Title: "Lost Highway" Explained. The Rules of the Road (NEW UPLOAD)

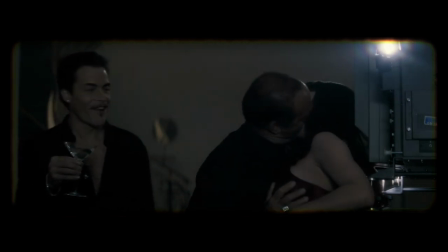(41:08)
Our emotional reaction trumps what should be our logical reaction to this scene, the fact that it is ridiculous.
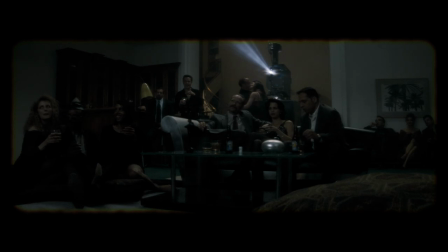(41:14)
This is the fever dream of a delusional paranoiac.
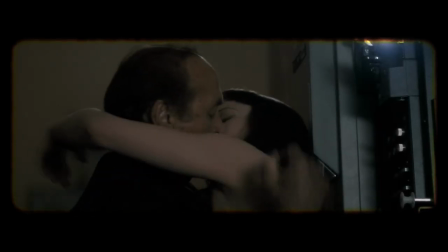(41:17)
To think that Lynch is this creepy maker of films with exploitative sex and violence, made for a sinister cabal that I assume represents art house devotees.
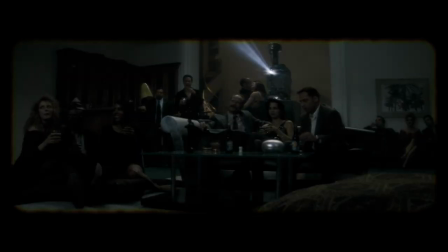(41:25)
This is Lynch presenting the straw man of himself.
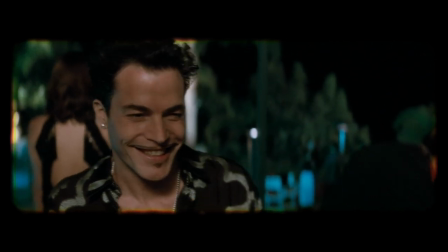(41:32)
Andy's pencil-thin mustache, which an adult male must groom carefully, recalls the pencil-thin mustache an adolescent boy might have without trying.
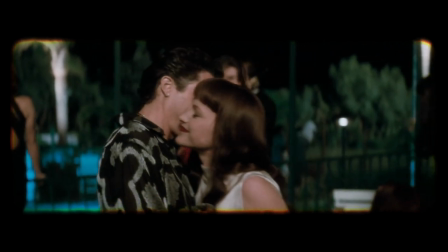(41:40)
He's childish, made worse by the adult content of the childish films he devours.
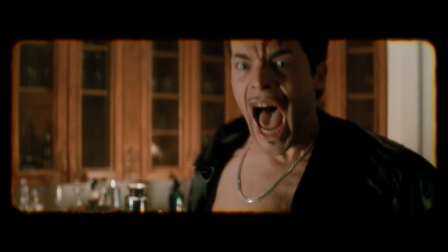(41:44)
Most viewers of Lost Highway vaguely remember that Pete killed Andy, but that is doubtful.
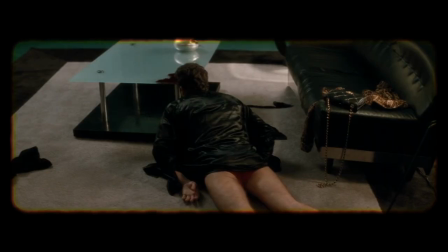(41:49)
Andy launches himself at Pete with impossible force, and unless Pete did a judo kick to redirect Andy harmlessly over him, then Andy unintentionally killed himself.
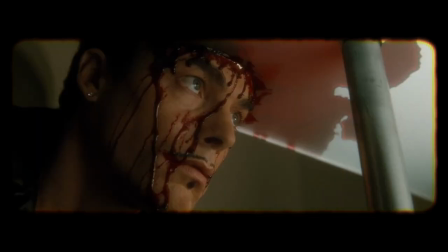(41:59)
Andy literally destroys his brain, and the death involves a coffee table, which might be a permanent fixture of one's TV viewing environment.
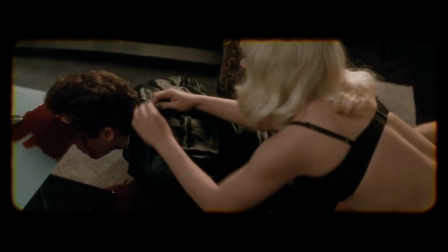(42:06)
Alice's plan was to steal Andy's cash, but she never talks about that cash ever again. She steals his valuables, but we never talk about those either.
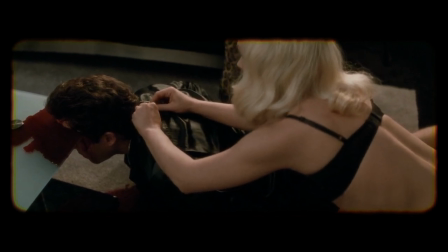(42:14)
However, Alice does steal his car.
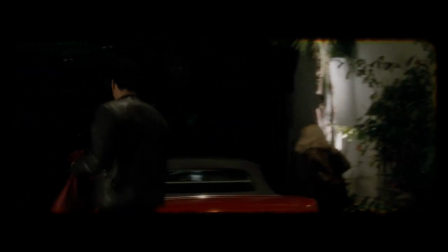(42:16)
In fact, the plan seems to revolve around the outcome of Alice and Pete taking off in that particular car, a red 1965 Ford Mustang.
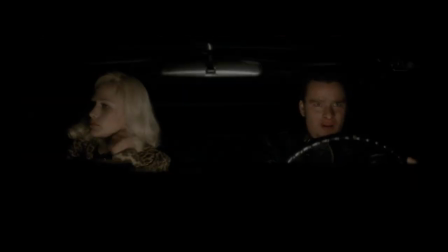(42:24)
They take his car onto the Lost Highway, and this implies that they need this particular car to get onto the Lost Highway.
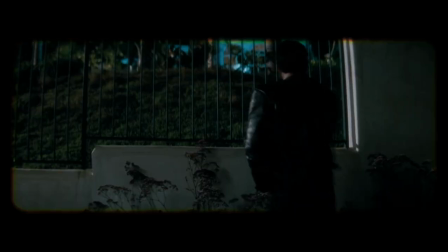(42:30)
Why does Andy have the magic car? Let's look at Andy's house at 2224 Deep Dell Place.
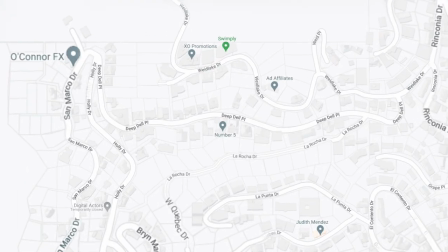(42:36)
Deep Dell Place is a small road in the Hollywood Hills, just south of the Hollywood sign. Andy's house appears to be having a Hollywood party in every sense of the word.
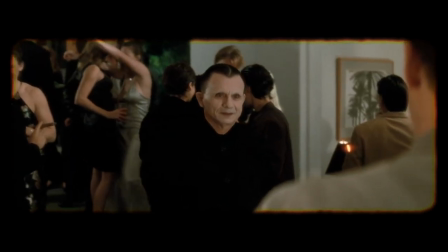(42:44)
Everyone is so immersed in showbiz's that a pale gremlin, who broadly symbolizes the community, is casually greeted.
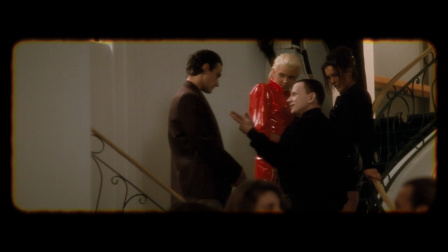(42:51)
Even though this is one short shot, I think it's one of the most revealing. The mystery man is having a pleasant chat with some showbiz hipsters.
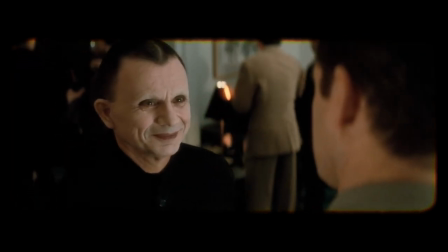(42:58)
This is one of the many reasons that I think he represents the filmmaking community at large.
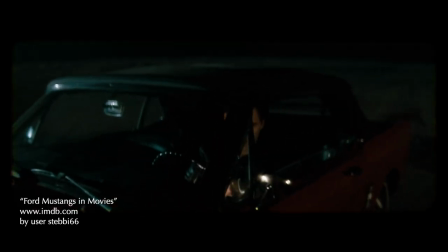(43:03)
Many films use the circa 1965 Ford Mustang as a cool car, including Bullet and Goldfinger.
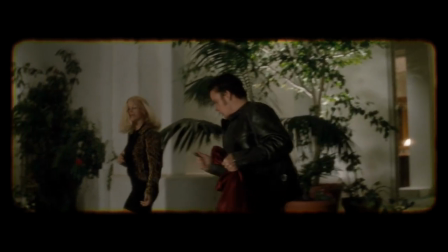(43:09)
And there are places in real Hollywood that own and maintain these cars to rent out to productions. Andy apparently has his own 1965 red Ford Mustang.
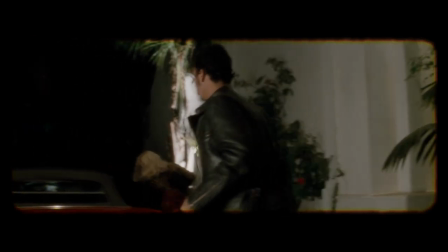(43:17)
But is it the cool car from the films? Or is it the cool car from the real world that is used in films to be that car?
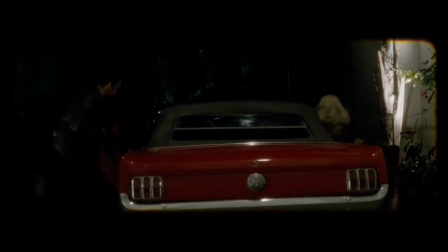(43:23)
Oftentimes, production cars are owned by people with too much money and not enough brains.
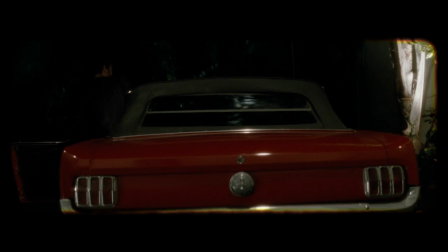(43:28)
Wanting to own the car from the movie indicates that, in the mind of the wealthy idiot, fantasy and reality have blurred.
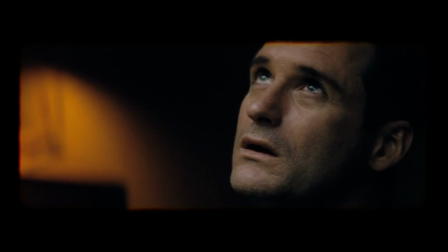(43:37)
We never see the murder, and while Fred is troubled,
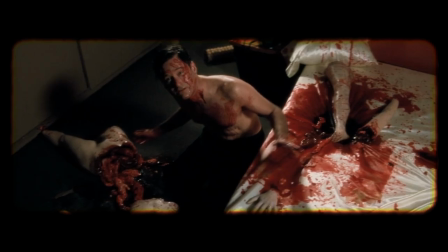(43:40)
does troubled translate into cut his wife into pieces? we see two seconds of Renee's cut-up body and blood and guts and a shirtless Fred looking up at the camera,
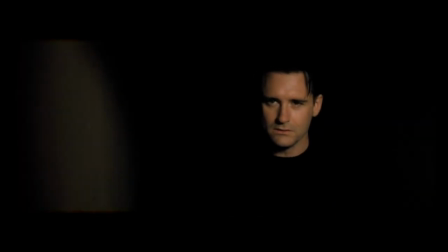(43:48)
confused, as if someone just dropped him there. Even if we assume that Fred was dispositionally capable of killing his wife, how and why did he carve her up into pieces?
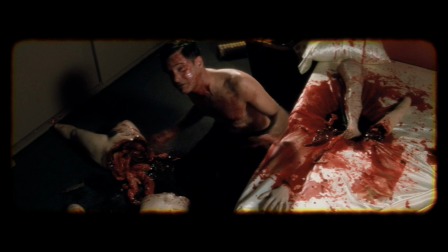(43:57)
Let's look at the murder of Renee. Did Fred go get a chainsaw and cut up Renee? Of course not.
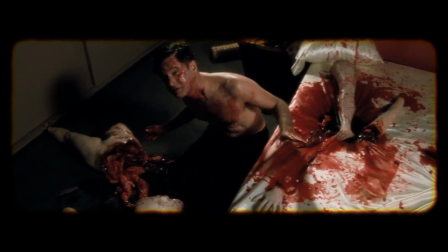(44:02)
Note that the cut areas on Renee are where the seams would be if she was a mannequin or a doll. The arms and legs aren't bending.
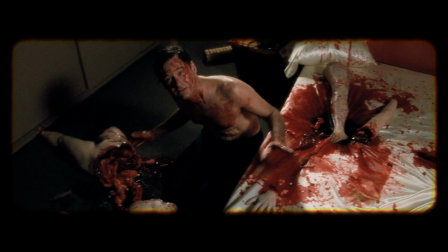(44:08)
The lower torso hasn't collapsed. The severed body parts are rigid, as if they were a hard shell filled with blood and guts. In fact, the blood and guts don't really seem to be from the body. It looks like the viscera were just dumped on top of the body parts.
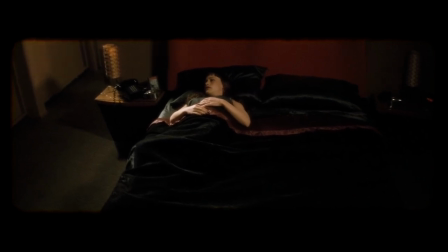(44:21)
I'm not saying that Renee wasn't murdered, she was. But since an actress playing a character being murdered would be replaced with a dummy, then Renee looks like a dummy, but she was still murdered.
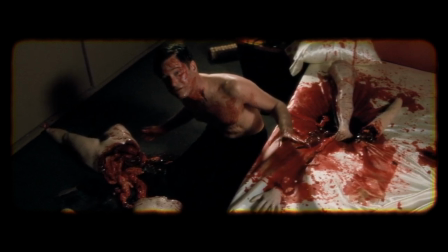(44:30)
The plastic corpse that we, the audience, can recognize as fake is unquestionably a real body to the characters in the diegesis, especially the police, judge, and jury.
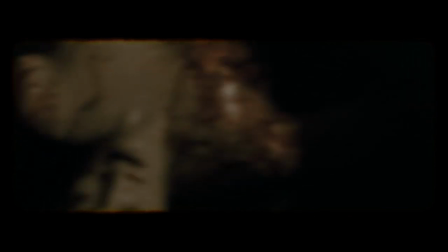(44:39)
This is why Fred was convicted. The only close-up of dead Renee's face is distorted. If it wasn't distorted, would we see that it's a plastic head?
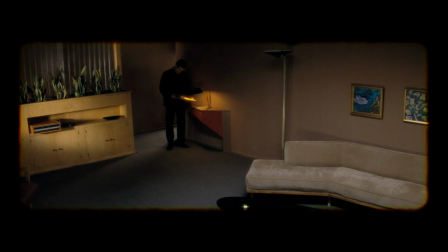(44:47)
I think yes. When Fred sees the videotape of the murder, it must be an event from the film, since the videotapes are all events from the film.
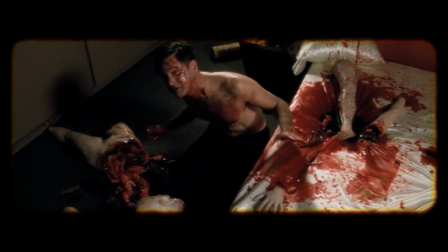(44:54)
When we see a flash of the murder in clear color 35mm film, that is how we know it is real, in terms of being an event in the diegesis of the film.
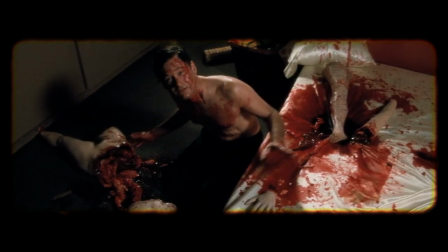(45:02)
The fact that we cannot connect the image of Fred sitting among the remains to any point in the plot implies that it was manufactured.
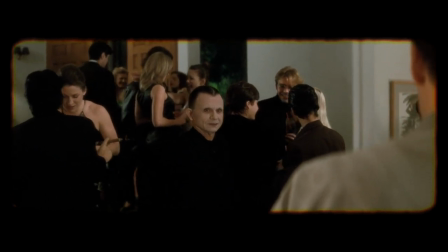(45:09)
But why? And by who? Since the Mystery Man seems to be able to do magic, and since he seems to have evil intentions, he is the obvious culprit.